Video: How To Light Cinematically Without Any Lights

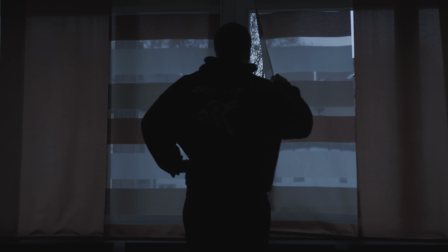27s
right now I don't have any lights with me. I kind of forgot them at my parents' place while I was moving. So there was that. So I kind of had to improvise a bit. So the first thing I did, I tried the light in my room.
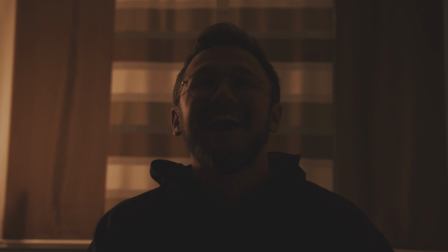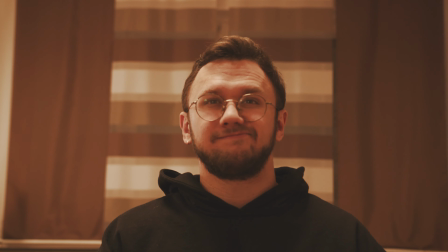48s
And it kind of sucked. A lot.
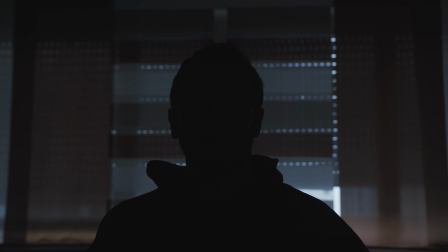52s
After trying and trying, I finally came to the realization there's this obvious light we all know, we always look out of it. The natural light, aka the window. Yeah, I will show you in this video how you can light without any lights at all and how we can improvise a little bit with blankets and stuff like that.
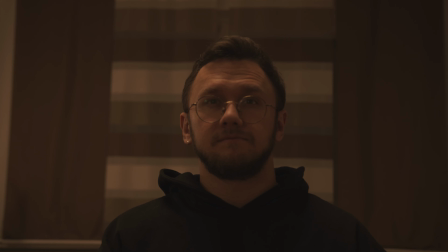73s
Wow, right? I don't know. And yeah, turn off the light in your room, definitely. First up, we need to know how we should light. Yeah, this is always a thing.
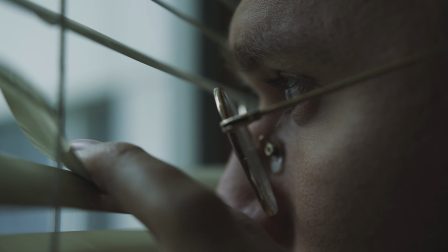85s
Like, what always helps, I already told that in another video, always film at the shadow side of your subject, or like yourself, if you film yourself, of course. Because it just gives you more depth, and depth means more cinematic, and your subject,
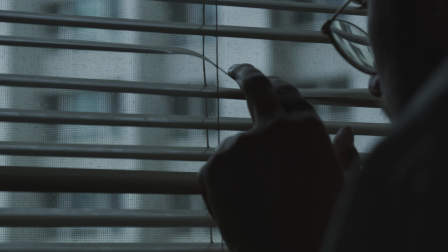99s
in that case maybe you, is popping out much more, which we want. So one term for that would be the Rembrandt lighting. That means it's kind of like a cinematic triangle in a way. So there's like your camera, right or like left, depends which perspective you are right now. There's like your light source, and like for me it is like the window right now there. For example, right now there should be like something like a reflector what diffuses the light. So I don't have that right now, so it's a kind of a triangle.
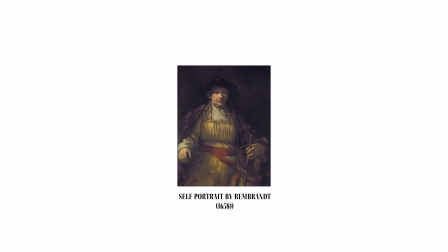128s
Rembrandt light, it was already a thing back in the past for portrait or cinematography, and you see, shadow was already a thing when there were portraits, or like there was not even movies or films. So first up, we are talking about shooting indoors. Like I already told you, what is our light source? It's the window we have right there. There's this light coming in, and I get like this shadow side here, and it just looks better if it's like completely bright like this. Okay, you don't see me right now, but you get the idea, right? Position your camera in a sweet angle, like for example like this, I guess, when you like want to talk with the camera. Maybe you go for a detail shot, it depends what you want to do.
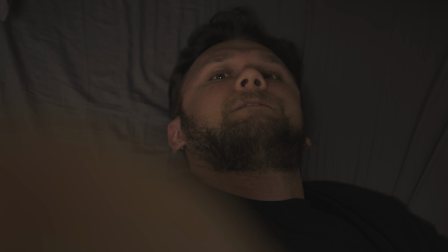171s
I always take care that it's not too bright, so I sometimes use an ND filter or like use like an aperture. Yeah, which is not the lowest. Maybe I go f3 or 4, depends what I want sometimes. And what I do, what I'm actually doing right now, I can actually show you.
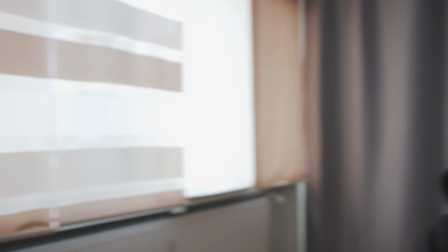189s
This is, I use curtains. And yeah, this works like surprisingly good sometimes. And yeah, it diffuses the light and the shadows are not too harsh then, which is like what we want. We want like smooth shadows. Sometimes if I don't have any curtains with me, I don't know.
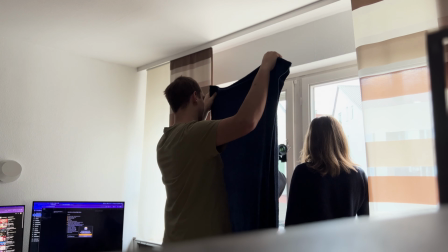214s
I use towels, for example, to create more shadow. You can also use a black towel or like a black blanket.
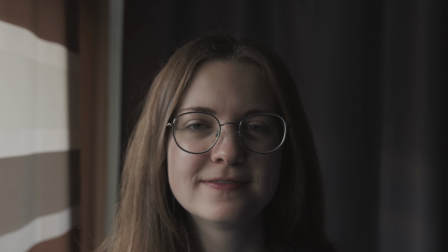222s
You'll play around with your lights, which we want. And like you can go crazy with that.
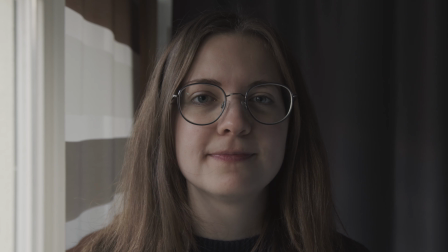228s
Like a lot of work is just if you position stuff right. And yeah, how you position it, it's completely depends.
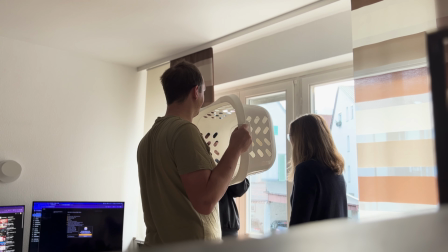236s
Sometimes you need someone to hold it, maybe you want like to put it on the tripod, that's on you. Like everything is possible, but this is also a way to create like cool light indoors with just your window.
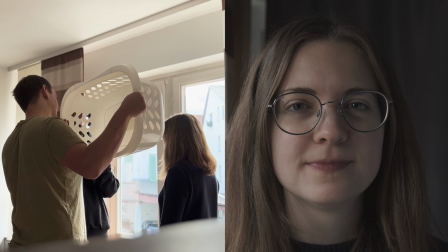248s
I tried this and it was surprisingly well, and I felt like, okay, that's crazy, this works. I don't need any aperture 300D or 600D. Overrated, guys. I also love to play around with natural light, so you saw those shots like a lot in my videos already.
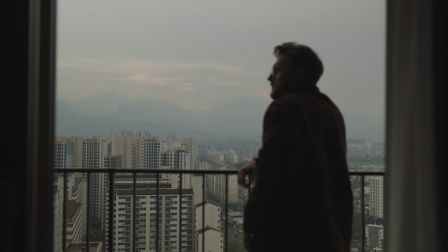268s
So I love to only see the outlines of a person sometimes, so I just film just when the window is just like in front of me and I'm like there.
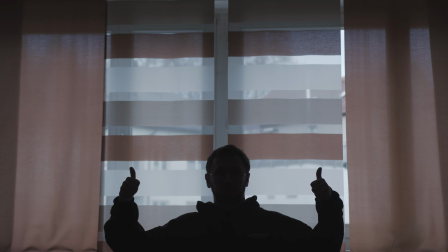280s
I hope you get this, how I just told you that.
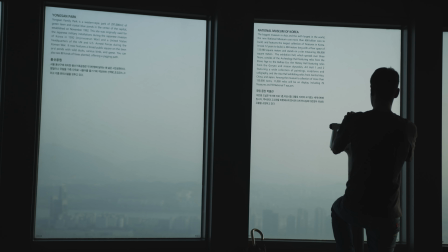284s
I love to do the shots, it's like a creative dramatic shot of course, but it adds to your storytelling.
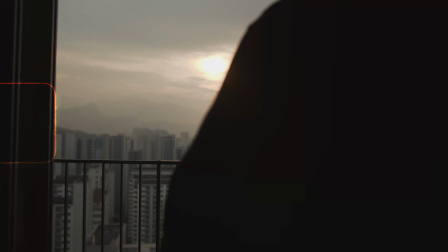290s
If you use it wisely. Filming outdoors.
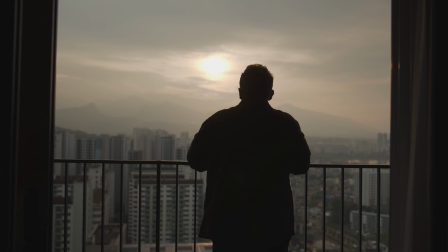293s
I love to shoot outdoors when there's like specific times, especially when it's like sunset or sunrise,
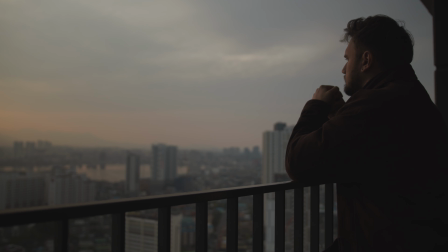300s
or maybe when it's cloudy, because usually the sun doesn't work out that well.
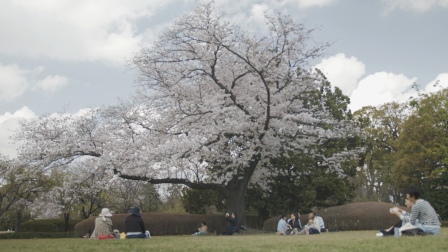306s
So there's that, because the sun is creating so many harsh shadows, so it's sometimes hard to get like a cinematic photo.
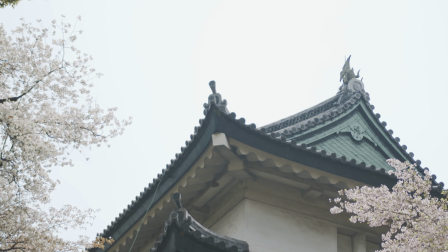315s
And also you picture or like your shot so easily overexposed, so you have to use an ND filter or maybe, yeah, change the aperture to like f8, 9, 10. But yeah, the picture doesn't look too good then. Yeah, there's like no blurriness, it doesn't feel natural, it's not cinematic, and your subject doesn't pop out if you have a subject.
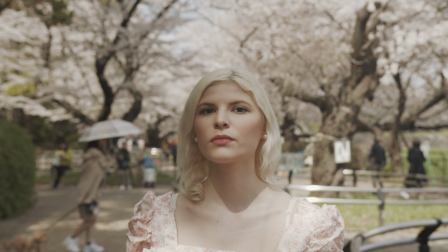340s
When I shoot it when it's sunny, I try to shoot in the shadow.
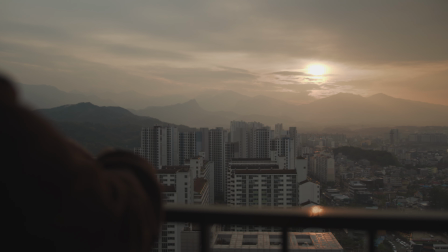344s
And yeah, especially what helps a lot, I shoot a lot when it's sunrise, sunset. It looks super incredible nice.
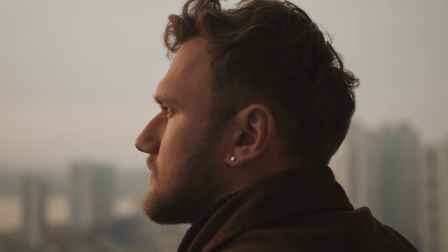352s
The light is kind of diffused in a way, and it just feels right to film at that time. It's sometimes hard to get up like at 7, 6, 4, 5 a.m. It depends which time zone you are, I have no idea. I used to wake up at like 4, 5 a.m. to get sometimes a shot when there's like a very, very beautiful sunrise. But yeah, you do you. But it's always worth it. I just recommend it to do it at least once to do it.
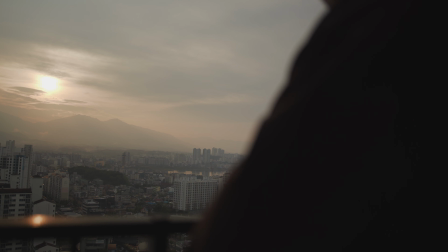380s
It's like so crazy nice light. And it's 30 in the morning. It feels like so much calming. When you go to places and film, it's not crowded. And it's relaxing. Okay, I just went into a deep dive for that. Yeah. But when I do shoot, I try to use it to my advantage as well.
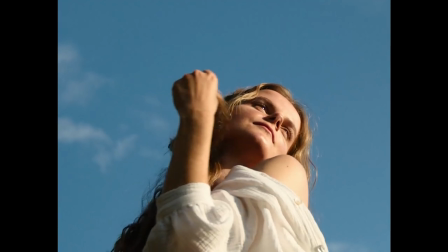401s
And yeah, try to create a little bit of contrast with the blue sky so my person or subject is popping out more.
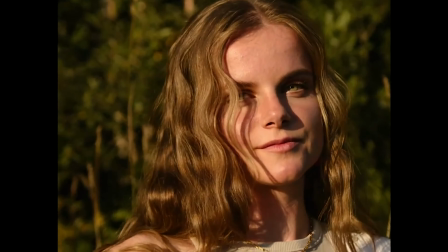409s
And you see, it just kind of repeats itself, kind of. It's just always like popping out, like a little bit of blurriness, not too overexposed, and you're good to go and your picture is set.
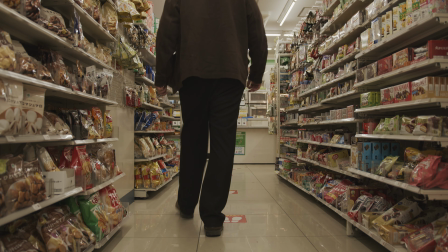420s
Okay, so I just told you how awesome the natural light is and stuff like that, but sometimes, yeah,
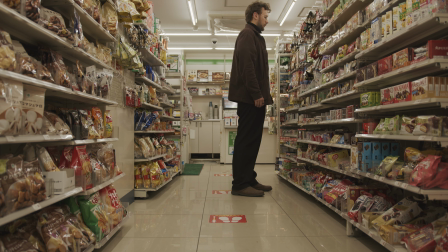425s
you know, it's the situations are like different, everything is complicated.
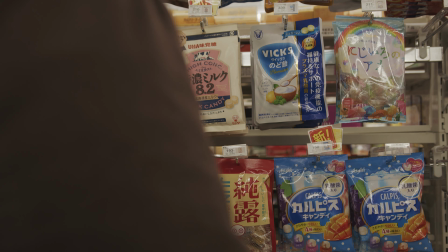429s
So practical lights is a way to make your picture even better. So what I like to do is using laptop or something to get like a little bit of like a different source to also create some sort of realism.
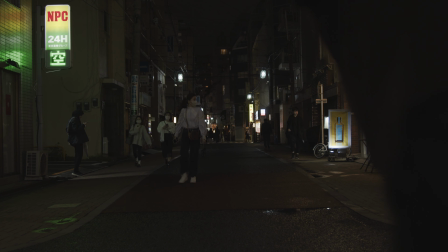445s
You can also use like TVs, candles, street lights, neon signs, you name it.
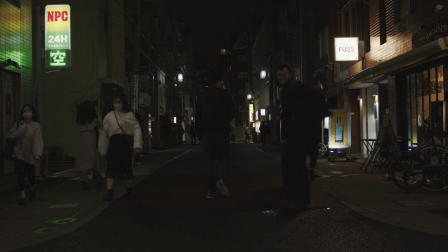451s
There are like tons of things. There are a lot of practical lights in the city especially.
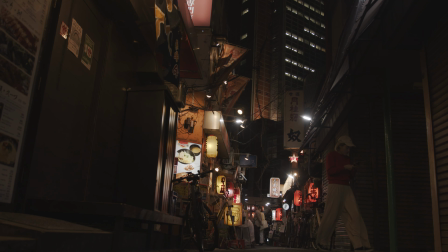456s
And I kind of miss those layers and lights, neon lights in Korea, Japan, like in the cities, Seoul, Tokyo.
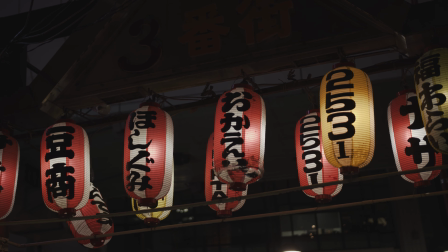463s
And they just look very, very cool. I miss them a lot, actually. So yeah, just take care to create more depth. And there's like, they just look cinematic and great overall. So this is my take about like film with natural light and a little bit of it with practical light. I feel like when you want to create light, you first need to see light. This is a very important fact, shooting from the shadow side, getting like a little bit more diffusion here and there. And yeah, you can practice that so good with like your essentials at home, and I feel like it's like a very cool thing, opportunity, and light is just like everything. It's so crazy. So yeah, that's my take about that. I hope you're doing well. I wanted to say thank you for 2,000 subscribers, and I'm like, oh damn, it's like, whoa. Thank you very much for that. I appreciate that very much. It's like, I didn't expect that at all, to be honest.